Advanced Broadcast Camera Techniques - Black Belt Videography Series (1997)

All they require is you to carry a shot list with you and for you to practice these things. So if somebody hands you a camera someday and says, videotape that person at that computer desk, you can do all those different kind of angles and they can say, wow.
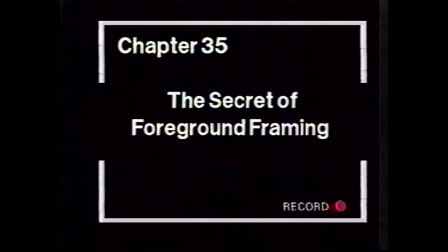50:21 That person knows their stuff.
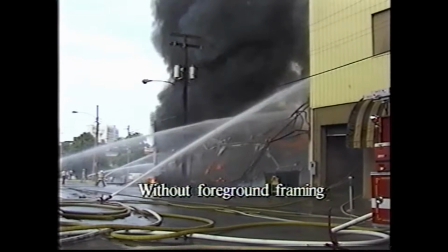50:28 I am constantly amazed at the number of people that call themselves professional, yet they don't know anything about foreground framing.
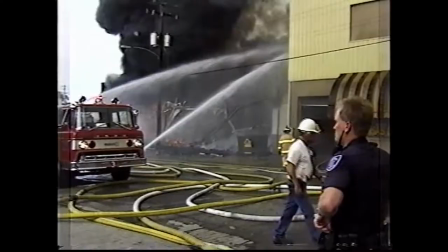50:34 Here's a shot of a fire without foreground framing. There's no depth of field, yet this next shot we're going to see here is raw footage of Joe getting in position here,
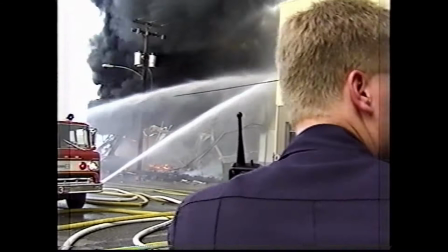50:42 and he puts the policeman in the foreground to add some framing and some depth to the shot of the fire and the shot of the water going toward the fire.
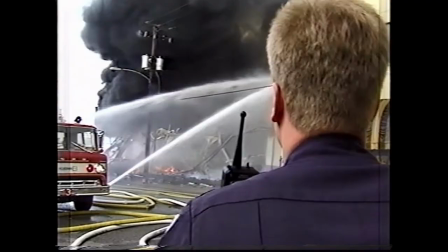50:50 As you can see, even the walkie-talkie adds a little bit of foreground framing. Let's go on to a couple other shots.
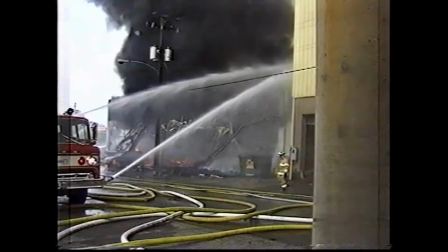50:55 Here you have the hoses in the ground as the foreground framing. Here you have a pole to the side as foreground framing.
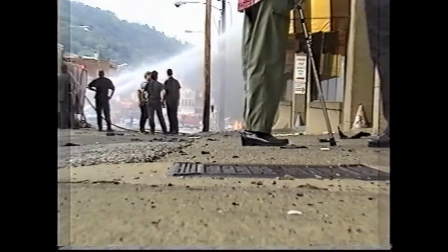51:02 Just about anything can be used as foreground framing. If you watch TV tonight, you'll notice broadcasters use foreground framing all the time because it adds a little bit more
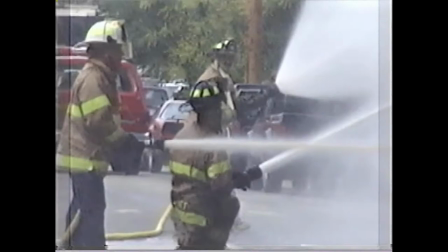51:12 three-dimensionality to the two-dimensionality of a TV screen. Here you have the water falling.
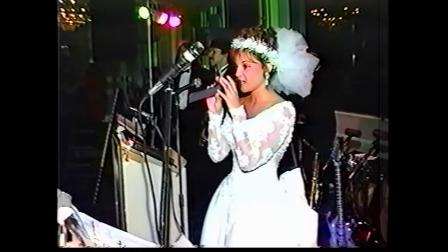51:17 Here you have the leaves, both as foreground framing. You have a mic stand. You have a sign.
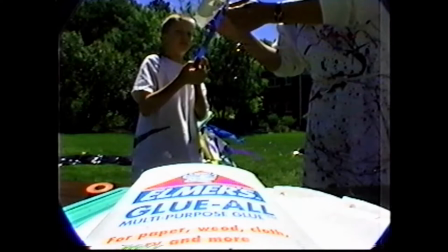51:21 You have another sign here, all foreground framing elements.
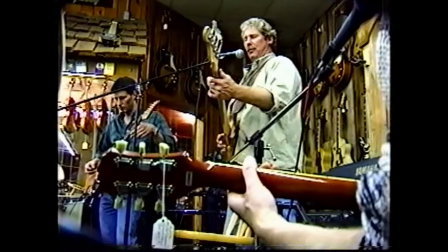51:25 When you're out on the job, whether it's an Elmer's glue bottle or it's a painter's canvas, you have to look around for things that are going to be foreground framing.
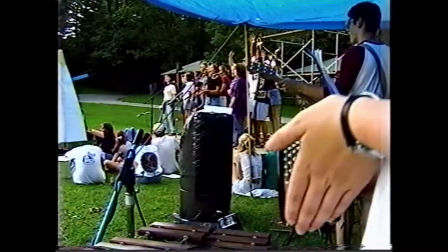51:33 Again, if you watch television tonight, you'll notice the broadcasters use this kind of framing all the time to add a sense of depth to their picture.
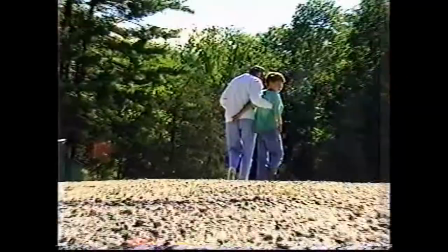51:40 Even people like these two ladies are foreground framing for the rest of the picture.
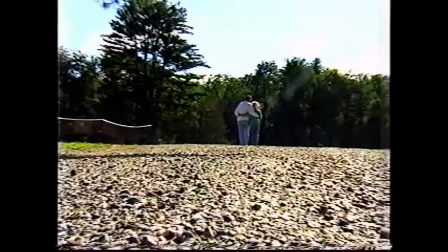51:45 Foreground framing is used all the time on broadcast TV.
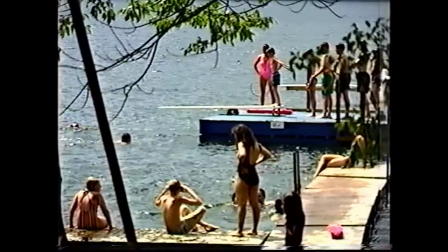51:48 In your next job, make sure you try to incorporate some kind of foreground framing that you haven't been using in the past.
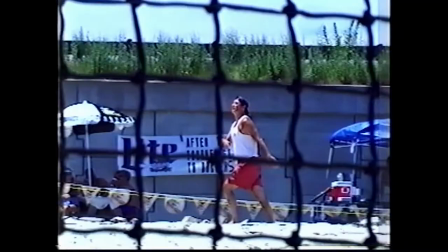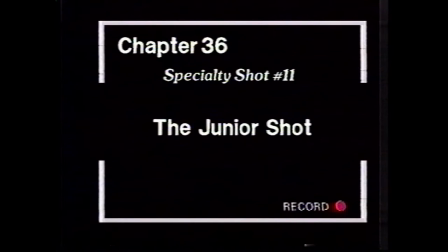I love going to movies because you can learn so much about camera technique. Movies have some of the best cinematographers in the country working for them, and they do some shots that sometimes I never think of, and yet when I see, I either try to write it down or I try to memorize it.
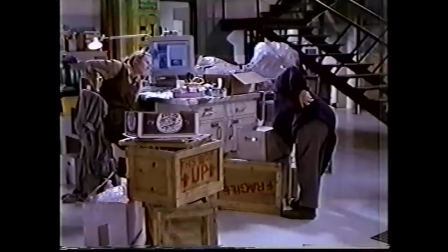52:19 A couple years ago, my wife and I were watching a movie called Junior with Danny DeVito and Arnold Schwarzenegger,
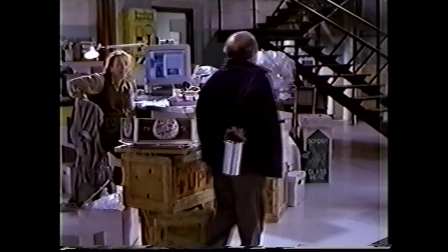52:24 and we saw a great shot where the subject comes right toward the screen, disappears into the black of the person,
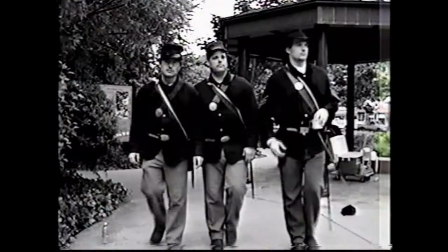52:31 and then out the other side of the person as they walk on by. It was a fabulous shot, and since I watched that shot at the movies, I've been able to apply it to a few different jobs I do.
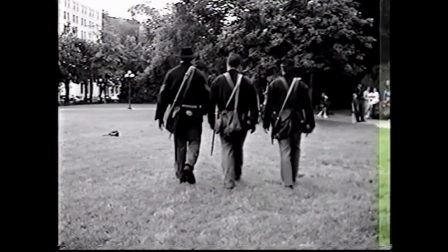52:39 So next time you're at the movies, please, please, watch the different camera shots and walk away with one shot that you'll be able to use on your next job.
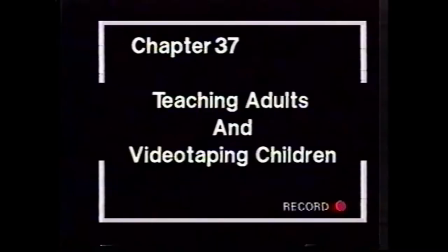One great way to get the techniques you've learned on this video ingrained in you is to teach them to other people by holding a class. This is me about 8 years ago when I used to teach an adult education series called Camcorder Class. I not only refreshed my own skills, I got paid to do it. Here I get a volunteer from the class to demonstrate how to videotape young children.
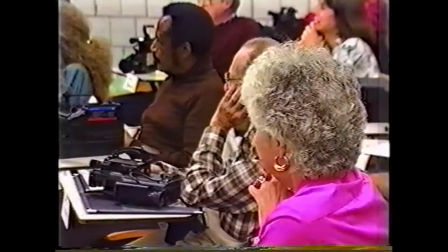53:22 Now, we're number 10. Helga is the two-year-old for this part, and I am the mother of the father. With the camera. Now, where do two-year-olds sit or stand? On the floor, right? Have a seat right there. Trust me. Have a seat. She's like, oh my God, why did I take this course?
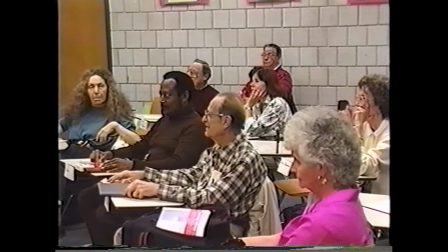53:34 Okay, so here's your two-year-old on the floor, right? Along comes Uncle Joe with the camera.
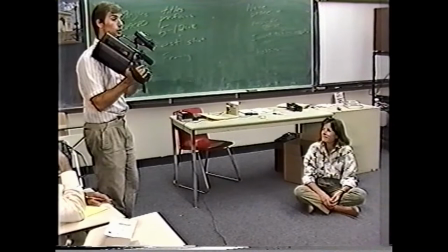53:41 And what happens is the two-year-old is on the floor, and I decide I'm going to film my two-year-old.
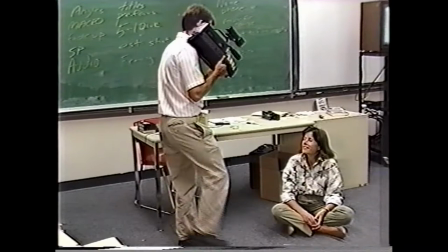53:46 So what do? I walk up to the two-year-old, and I do this. How does this make you feel?
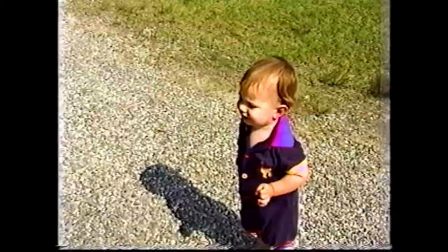53:51 How does it make you feel, really? Really uncomfortable, right? Now, see, if you're a two-year-old, now watch the same thing.
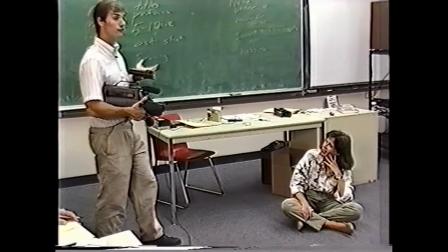53:58 I do this because I want you to understand how your child feels with this big person around. Now watch the same thing.
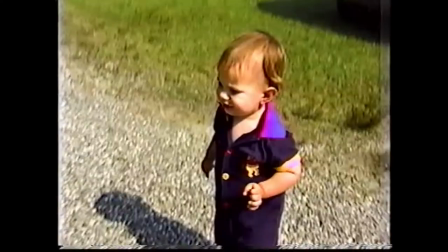54:04 I'm going to take the viewfinder, flip it upwards, get down on baby Helga's level, okay, and I'm going to push the pause button.
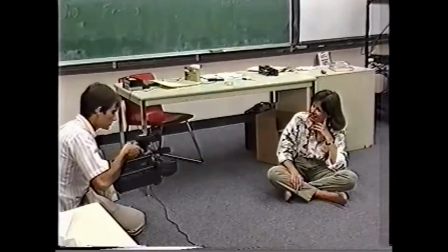54:13 I'm going to tilt up my viewfinder.